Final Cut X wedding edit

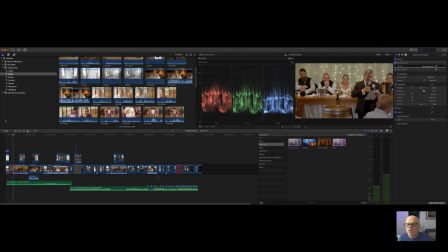8:12 So the bride's, the father's talking here, and I'll only put that on for a few seconds. Now, rather than make it boring and being on too long, basically he's talking about the bride, so then I'll skip to a couple of images of the bride.
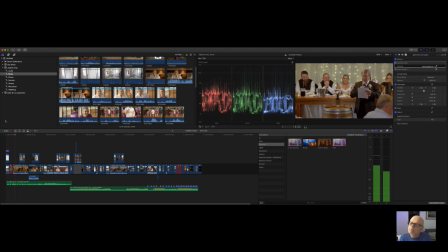8:24 So you'll see how that's done here.
I'd like to take this opportunity to welcome everyone here tonight to witness the marriage of Troy and Jodie. Jodie, you look absolutely beautiful.
So I've just got this on the gimbal.
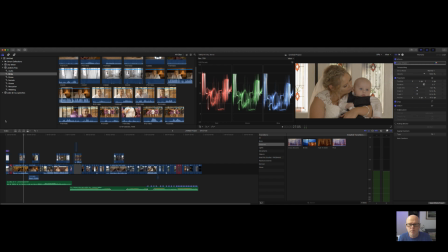8:41 So the first shot was a gimbal, so it was the A6500 on a gimbal. The second shot is handheld with the GH5.
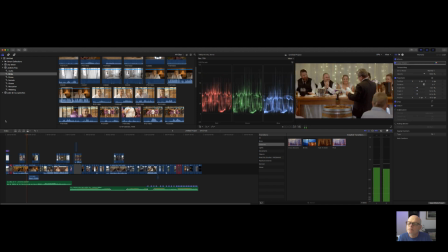8:49 And Troy, I think the seat was a better option.
So then I'll often skip back to this. Now he's talking about the bride after that, so then I'm going to skip to the bride.
My favourite quality about Troy is definitely how he makes me laugh.
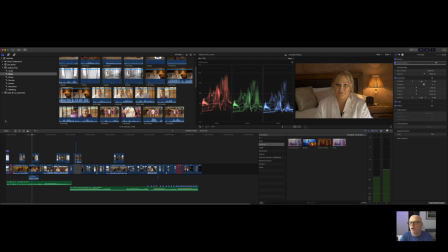9:08 Now here I've miked Jodie up, actually. You can see the lapel mic sitting just there on her dressing gown. And then because she's talking about Troy, her future husband, well, then I change over and show him getting ready.
Every day we laugh him.
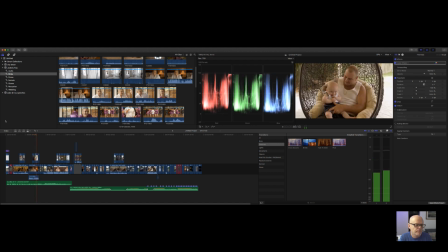9:27 And his big heart, although he puts on a bow front, he's got the biggest heart and will do anything for anyone.
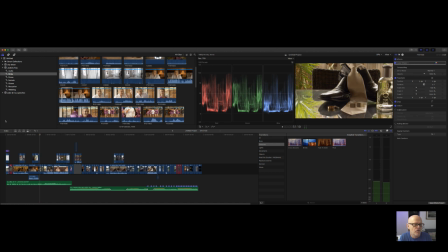9:36 This is where I'll start to show some of the groom details for the day. This is on a little slider. There's other ones where I'm actually walking around with the gimbal.
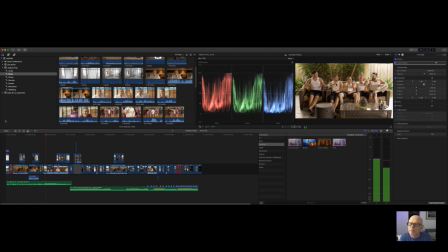Now, I've then switched over to the ceremony where the bride and groom are being introduced. I've mic'd up the celebrant here, and I've also mic'd up the groom as well. I've got a... This is from the GH5 that was down the end of the aisleway.
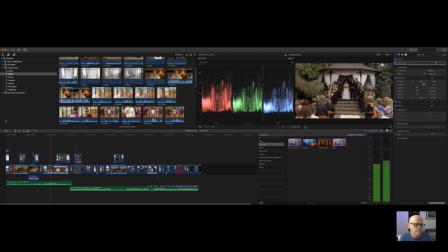10:12 I'd like to welcome you all here today to witness the celebration of friendship, love, and marriage of Troy and Jodie.
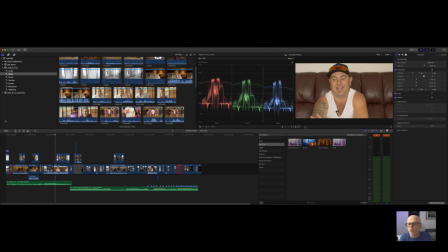10:22 Most I'm looking forward to about today.
Now I've then switched to Troy. You can see he's got the lapel on directly into the camera.
He's probably seen her walk down the aisle for the first time.
And then because he's talking about Jodie, I then switched to Jodie's details.
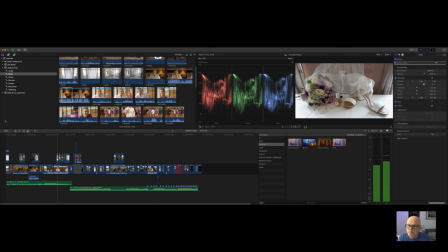10:36 The wedding dress, I'm sure she's going to look amazing. Probably seen her walk down the aisle with her dad and our son Jackson. So yeah, that's probably one of the most things I'm looking forward to.
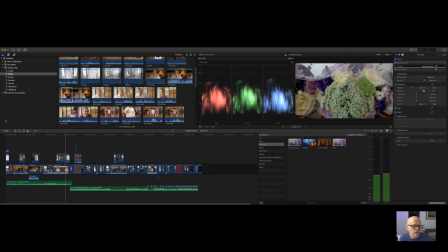10:48 That's a slider just of the flowers that I've actually used there and Yeah, just seeing all family and friends.
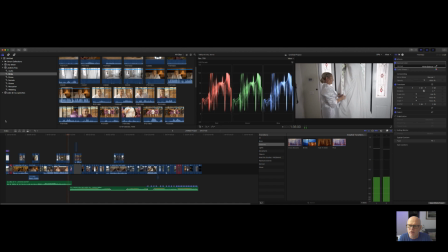10:55 Just a gimbal of her touching a dress
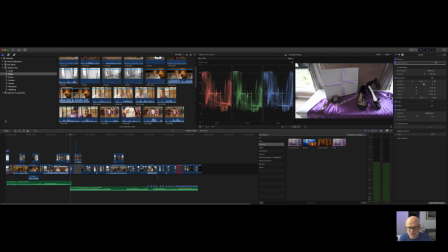10:59 This is where I've switched over to the the more of dancey type song here And then I'm gonna switch straight after this to the all the bridal prep getting dressed or getting prepared to be ready
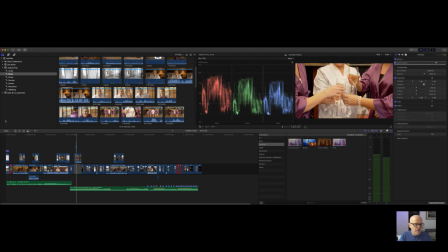11:19 I tried to take a few shots where I could switch if you notice there that when we look at that So I'm switching here between that to another camera.
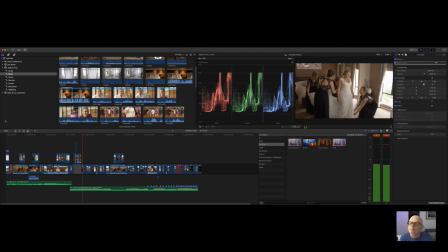11:37 Always like to try and make it a bit of fun with the girls. Now I've switched to Jody starting to get dressed here. So again, this is just with the GH5 handheld. This is the A6500 on the gimbal.
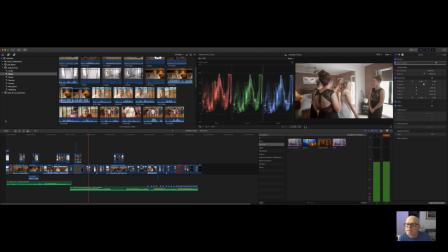These are all handheld with the GH5. The GH5 on tripod mode is insane how good the stabilisation is on that camera.
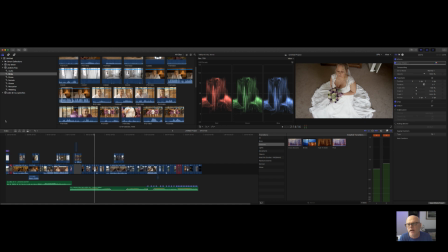12:15 Again, this is just Jodie sort of sitting down. I asked her to look up towards me with her eyes.